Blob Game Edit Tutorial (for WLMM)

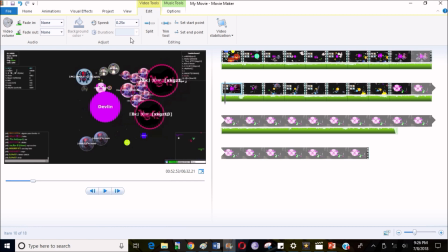[14:35]
And as long as you know the physics of how to edit, it's mainly all up to your creativity.
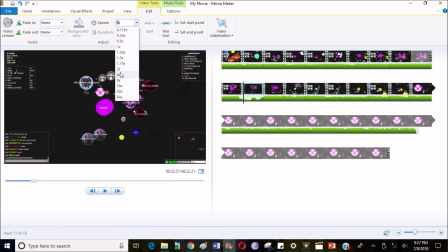[14:46]
Try to speed this up to 4, so it goes by quickly.
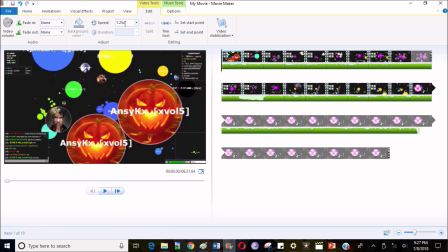[14:54]
This is not long enough now. So go to that 2. Try, see this big notch right here. That's the previous notch, but now it's stretched out, so you can see it's a lot clearer.
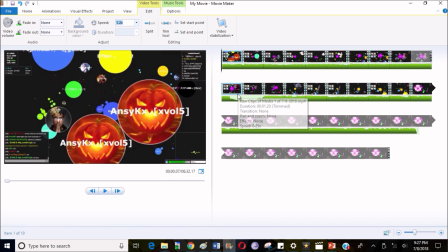[15:08]
You want to try to get all this notch in this one place because of the anticipation part, and then have the big part of the song, the boom, boom, boom, boom, and you want to get fast right when the fast part of it happens. I'm not explaining it well, sorry.
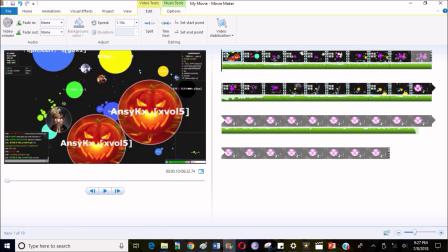[15:28]
And you try to change the speed of some things so that you can get it there.
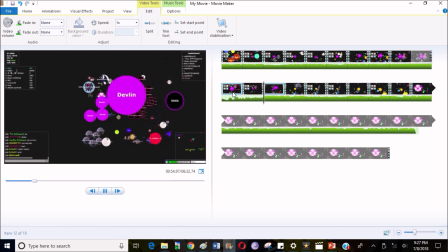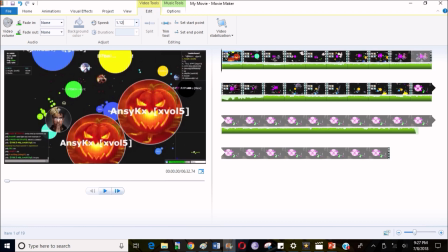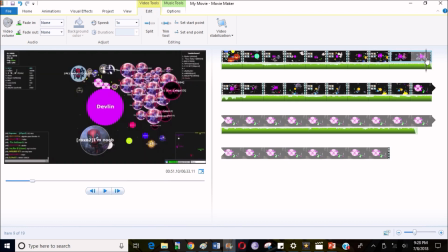[15:46]
Now to look it over and see how it is.
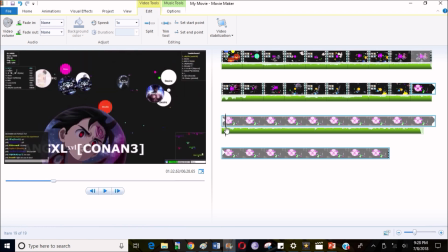[15:53]
I don't know why this is going on. Oh yeah, that's right, I forgot. I wanted to add in the part where the pig lost the mask, because this pig skin right here,
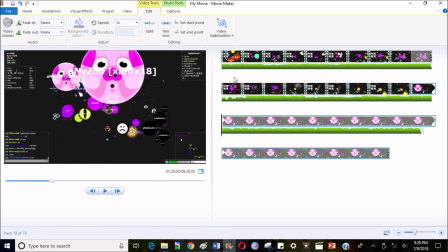[16:02]
I really hated him because he had lost all the mass. I work really hard for a mask, and it takes a lot, and I mean a lot of time to get it, because I have to play solo since, well, teammates aren't very good, and then when I finally trust a teammate,
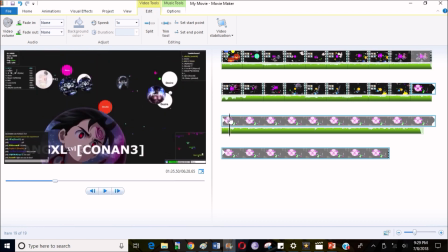[16:18]
they always end up losing it, and I just wanted to make it a good example,
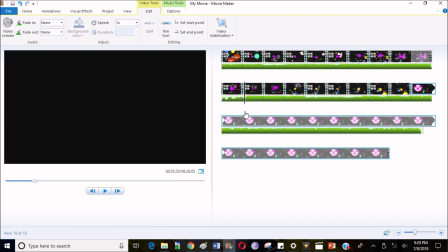[16:22]
but this is not my video, this is, I guess, an editing tutorial, so I'm just going to take that part out.
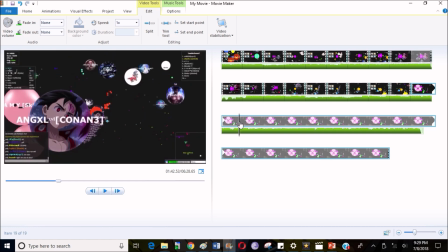[16:29]
Kind of like a rage clip, I guess you could call it, but not really.
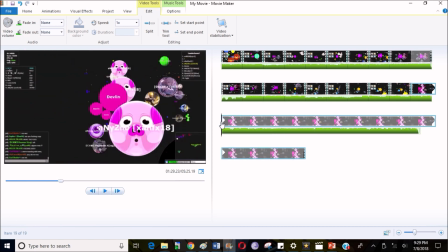[16:34]
Yada yada yada, I'm not going to fret over it though, you know, the past is in the past.
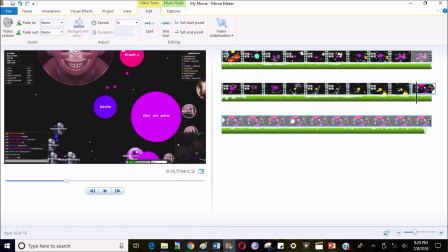[16:41]
Okay, this looks like the end of that part. This isn't, you can also add clips like, how do I put it, like an almost work clip, like it almost worked clip. You can add things like that for, like
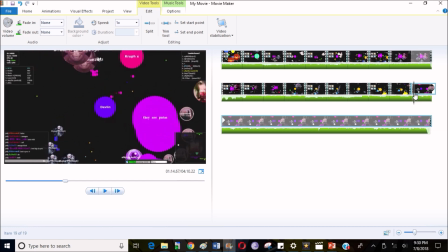[17:00]
Like for instance, right here, I aimed in the wrong direction, but yeah, as you can see, it was really close if I had aimed the other direction because I thought that he was going to trick.
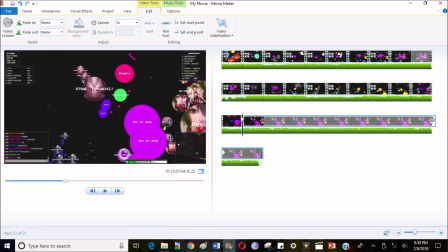[17:12]
This. And slow it down so that people can see what happened.
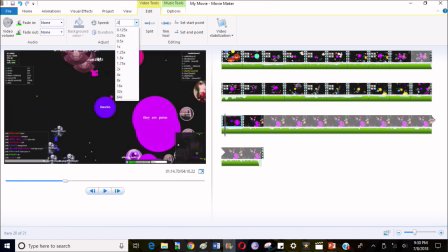[17:19]
0.3 should be good.
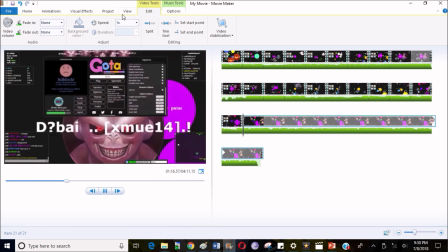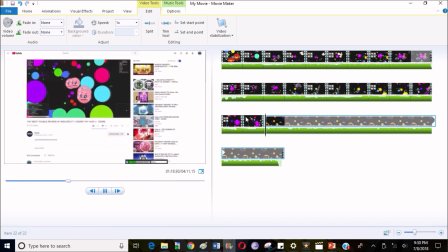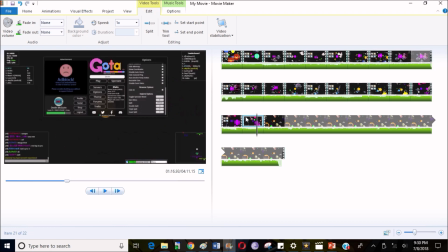[17:31]
So a good place to stop that.
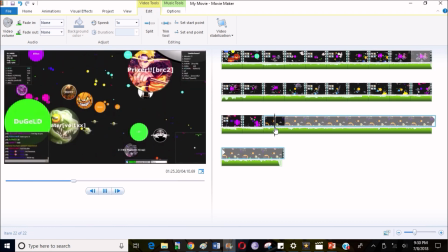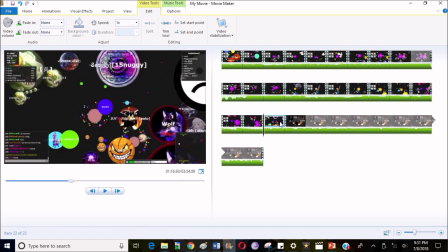[17:40]
Now, try to do this.
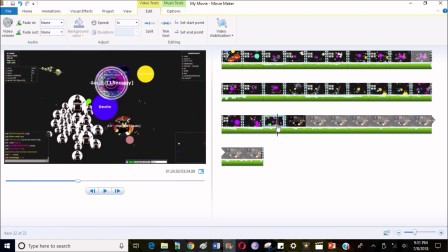[17:43]
Just, like, right before you do something, like this right here, I push the green guy.
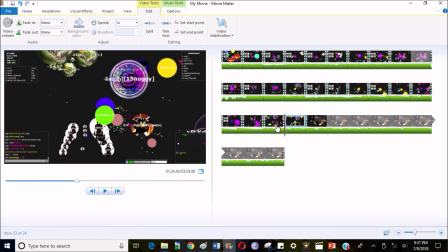[17:50]
Right before you do the thing, like, right before you split in your clip, you should slow it down so that people can see what happened, because, again, they only get to see it once,
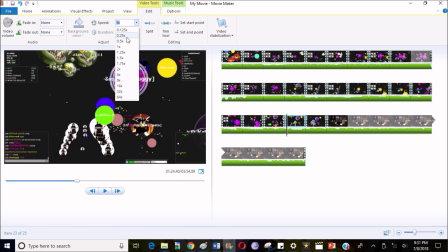[18:04]
you get to see it many times during editing, so you need to slow it down so that people actually know what's happening.
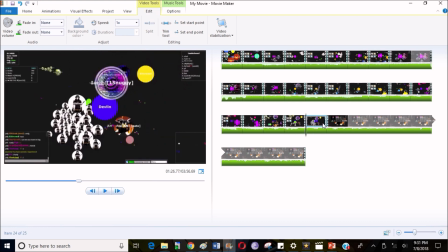[18:15]
And then, for a dramatic effect, try to sharpen points. I don't know how to describe it very good other than that. Just call it sharpen. Like this.